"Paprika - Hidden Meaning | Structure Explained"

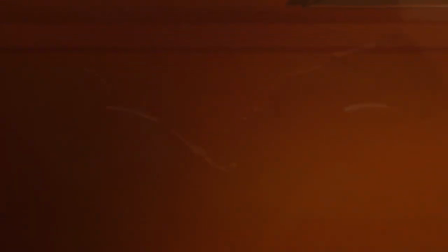Did you dream last night? Are you conscious? Dream or nightmare?
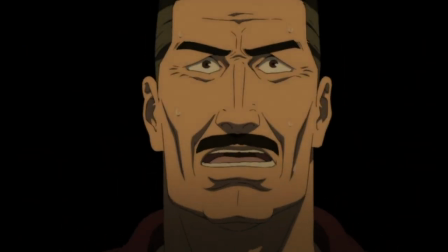Freud says dreams are the imagery of a wish or impulse that has since been repressed.
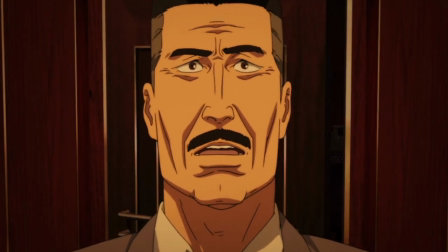A dream derives from your real life, so it is the reflection of what you pursue in the reality. In 2006, a great film director Kon Satoshi from Asian Island Country of Japan brought us the most realistic dreaming experience on screen.
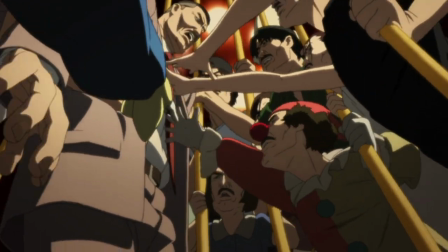His last film Paprika, filled with a gorgeous ride of future shock ideas and brightly animated images,
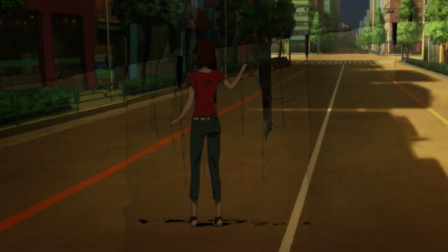takes us on exploration of human desires and consciousness in a bewildering ride,
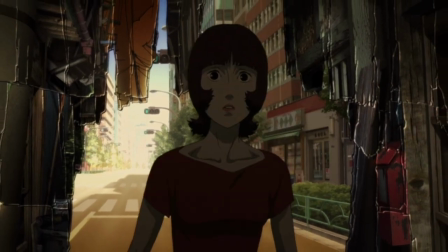intermingled with dreams, more dreams and waking life.
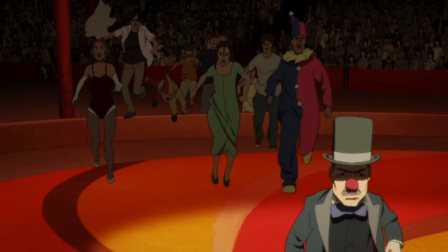There are films that you cannot 100% understand when you watch it for the first time.
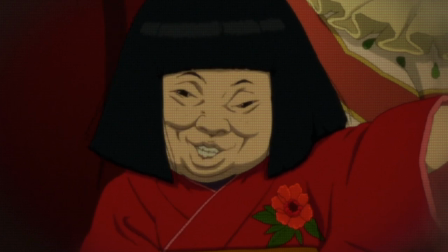Paprika is one of them. In fact, all Satoshi's films demand to be watched sitting up straight,
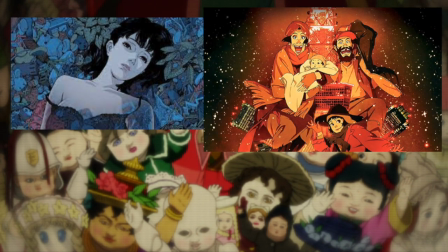Perfect Blue, Tokyo Godfather, and Millennial Actress.
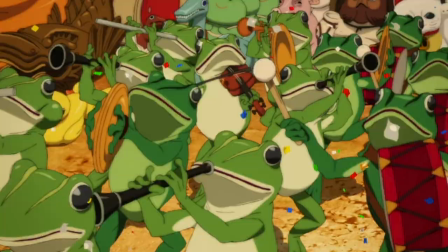For Paprika, at first, it feels weird, bizarre, unreal, and utopian.
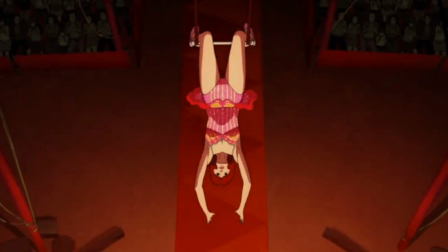The characters and storylines start out of nowhere.
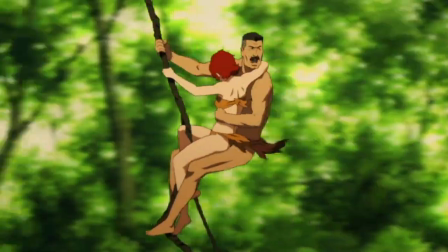Dream and reality seem to be blended, and the world grabs you from the get-go in a series of flowing images and transitions that don't follow any logic.
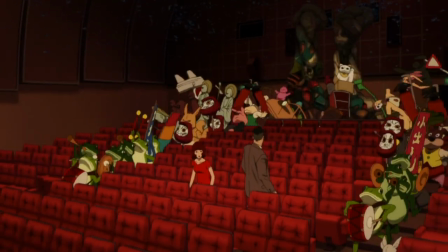But indeed, this is exactly what Satoshi intends to pursue. Unlike his previous works where he always knows the ending before writing,
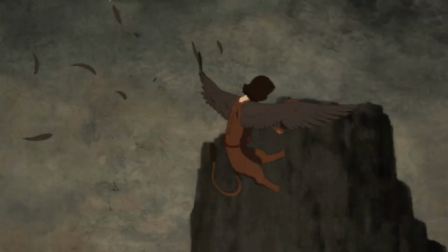the dream has no boundaries or rules,
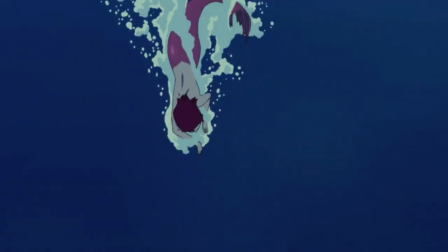and he lets his imagination run wild using whatever improvised ideas he comes up with during the creative process.
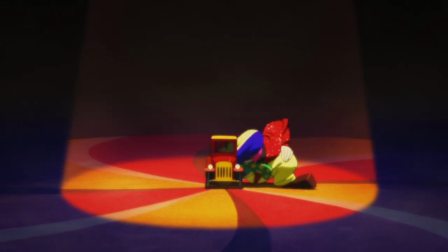The opening scene is a good example. A clown drives a small car out of the darkness, which symbolizes your subconscious.
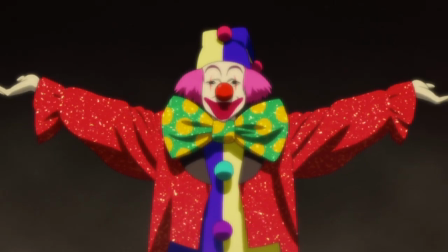And then suddenly, a hilarious circus even emerges from it.
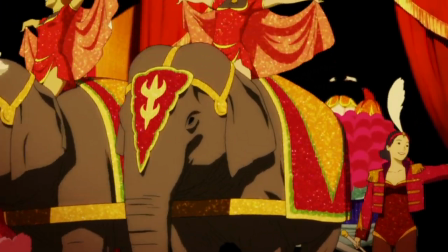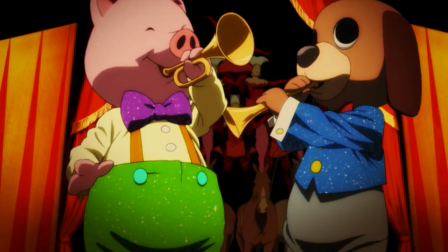You're starting to dream. And Satoshi decides to add this scene to mimic a real dream.
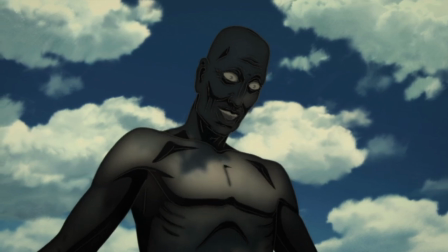The creators do not know how the movie ends, so Satoshi hopes that audience won't be able to figure it out soon when they watch this film.
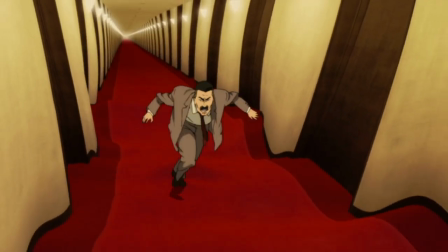He invokes an atmosphere of a dream while creating a functional plot that will stand on its own as entertainment.
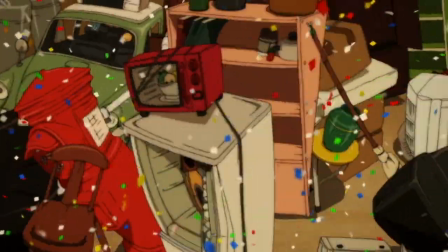That's why the audience enjoy the visually stunning movie even if the story feels a little all over the place.
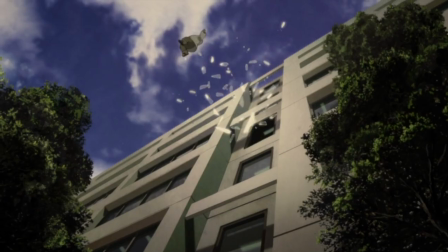Although obscure, Paprika still has its full plot, no, actually the main and subplot.
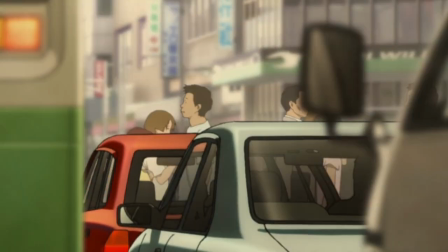To understand them better, let's review the family tree and simplify the story structure.
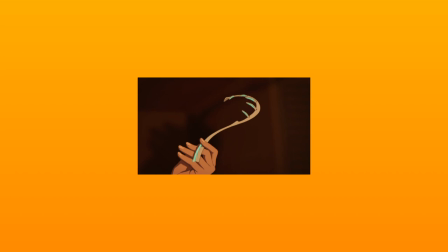DC Mini is an experimental therapeutic device that allows therapists to enter and record patients' subconscious dreams,
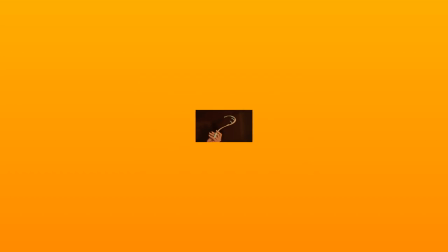collecting their dreams for analysis.
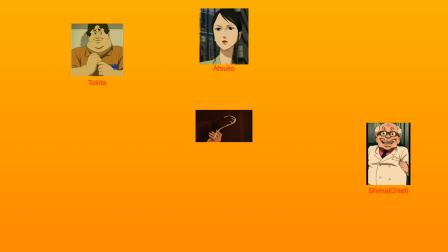Atsuko, Tokita, and Chief, also known as Shima, are the trio who invent, experiment, and offer DC Mini. Paprika, the DC Mini dream world alter ego of Atsuko,
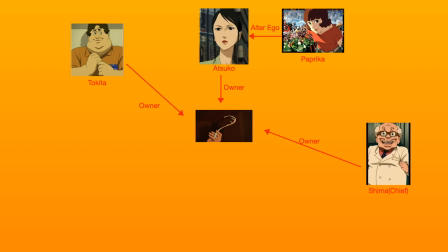performs psychotherapy for Mr. Konokawa, a police detective plagued by recurring nightmares. He is also an old friend of Chief. Himolo is a research assistant of Tokita.
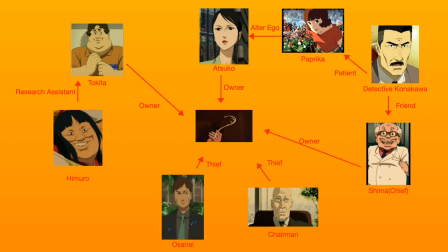Osanai and Chairman are the two antagonists of this film as they stole DC Mini for their own desires.
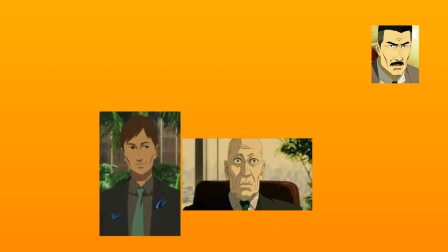The main goal in this film is to first find out who steals DC Mini and stop the culprit from misusing it and controlling human dreams.
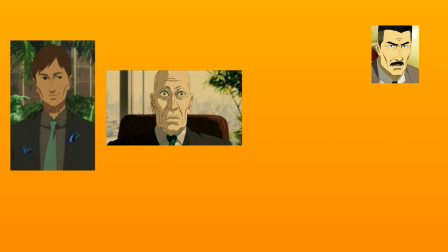And second,
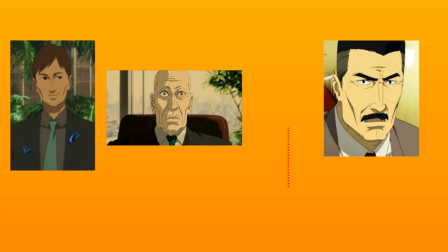help Mr. Konokawa overcome his psychological trauma caused by unsolved murder case and guilt for his best friend's death.
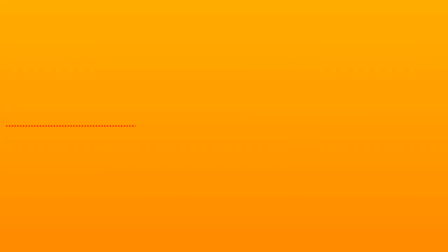Now, let's see how Satoshi lays out these two storylines in the film Paprika.